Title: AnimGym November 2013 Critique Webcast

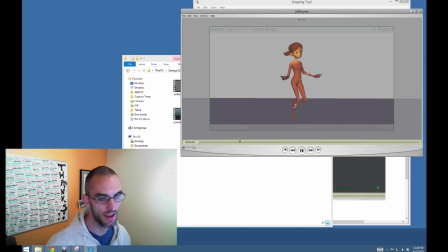[37:06]
Ooh, oh, fancy pantsy. Okay. Right off the bat, same kind of thing with the hand pose. I feel like the wrists need to be, hands need to be tilted a little bit more up. Having a little bit of knee pop issue.
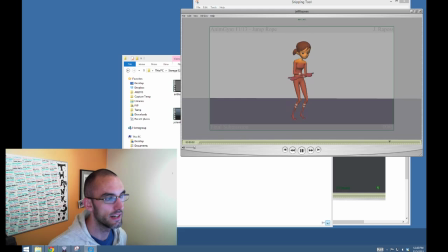[37:23]
It looks like the legs are maxing out in air just like a few times and wiggling and jiggling, especially the screen right knee is doing that. It looks like both of the legs, or both of the feet, are
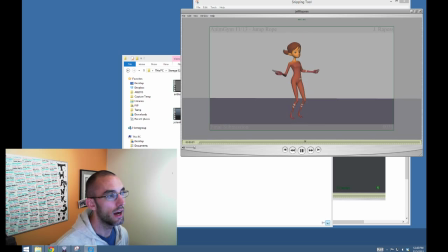[37:37]
landing toe first, and you're doing the reverse foot roll thing that we just saw with James's, and I would give you the same piece of advice with the heel. It looks like you have almost like overlap in the chest.
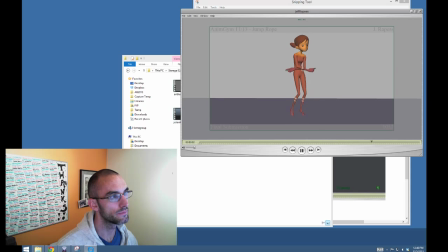[37:51]
I'm not sure if you have like individual like boob controls, but you know, they kind of telegraph. You know, a woman's chest kind of like telegraphs the positioning and the like the rotation, the orientation of the chest.
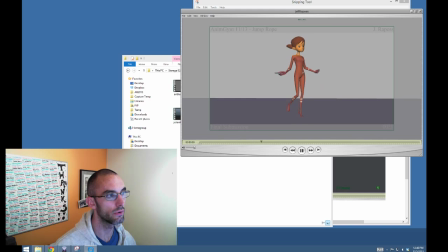[38:08]
It kind of almost looks a little bit like you were trying to animate it for the maximum impact of like her chest kind of being like overlapping with the motion of the of her up and down.
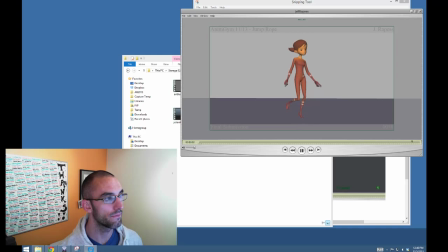[38:27]
That being said, it's kind of slow in the chest, right? So with a woman with gigantic breasts that is like doing this big motion,
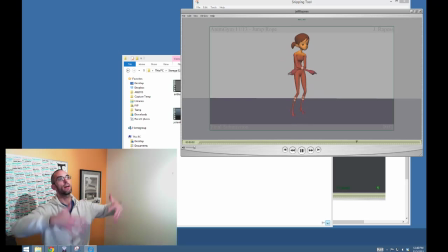[38:42]
you would imagine like all the weight of her chest is kind of like slowing things down, and it's going to be very overlapped. If you don't have like chest, I don't think I would imagine AM wouldn't put boob controls on their characters.
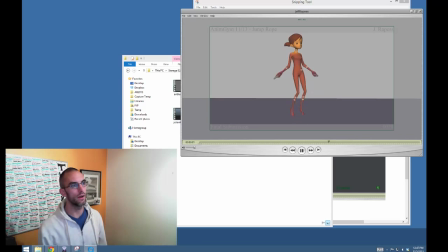[38:58]
So I'm just gonna take that as the way it is. So you've animated the chest control as if there are a lot bigger boobs,
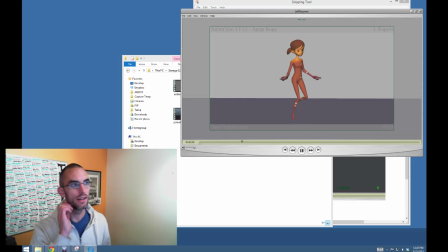[39:10]
like more weight attached to it than there actually is. I guess that's what I'm saying. It looks like a girl trying to, comment right here in the chat, Stella's showing off. It kind of does feel like a little bit like a girl showing off her chest.
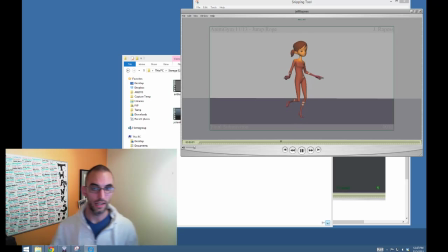[39:27]
Now, if this is your attempt to kind of go a little bit into character and make it so that this is, like maybe your idea was, hey, I think this is a girl with a, with like a little bit of a complex. Maybe she's at the gym and she's really trying to like impress the guys, and she's like, hey guys, look at me.
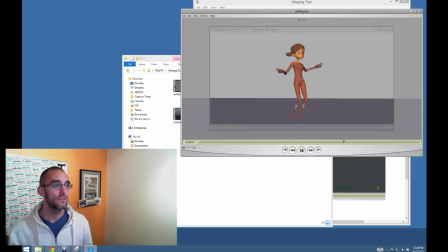[39:45]
Maybe that's your character that you created. And that's fine too. So you know, I'm just going to give the note that the chest is animated with like way too big of overlap and slow overlap for kind of her physiology, is what I
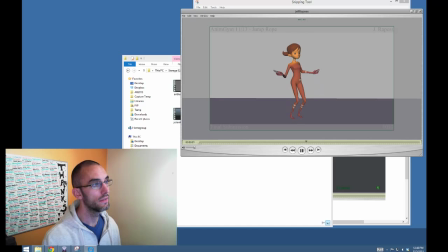[40:00]
would say. Take a look up here at that ponytail. Who was that?
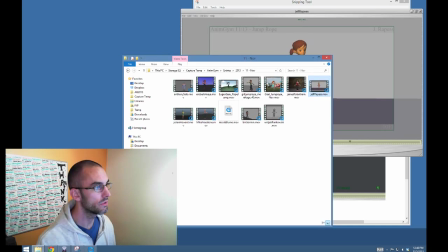[40:06]
Was it Monica?
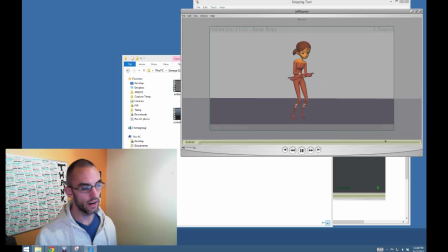[40:13]
And see how it really, you know, really adds a kind of like a playfulness and a really nice dynamic in the silhouette. I'd like it if the whole thing could overlap. I'm not sure if you have a control that controls like a little bit further down,
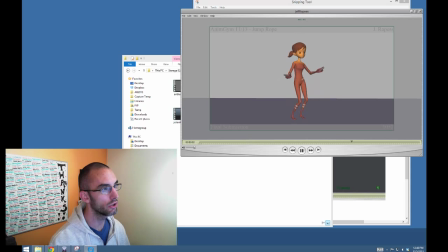[40:28]
but it seems like it's very stiff, and it's almost a little bit unnerving that we have a little bit of a tangent here, just a little bit, where it almost looks like her jawline goes into her ear, it goes into her ponytail, and like it's all one object.
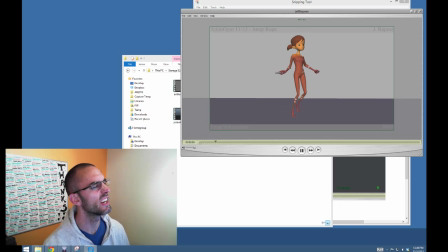[40:44]
In fact, if you squint your eyes and watch it, it really actually feels like your ear, like the ponytail is attached to the bottom of her ear, and that's a tangent issue. Okay. I really like the crossover. It's really cool. I'm glad you tried that out. I love the speed of it.
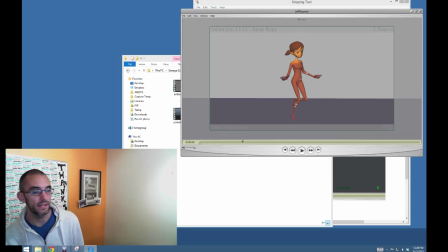[41:03]
It's a very fearless speed that you animated that with, that whipping into shape. I wouldn't change anything about that. Great job.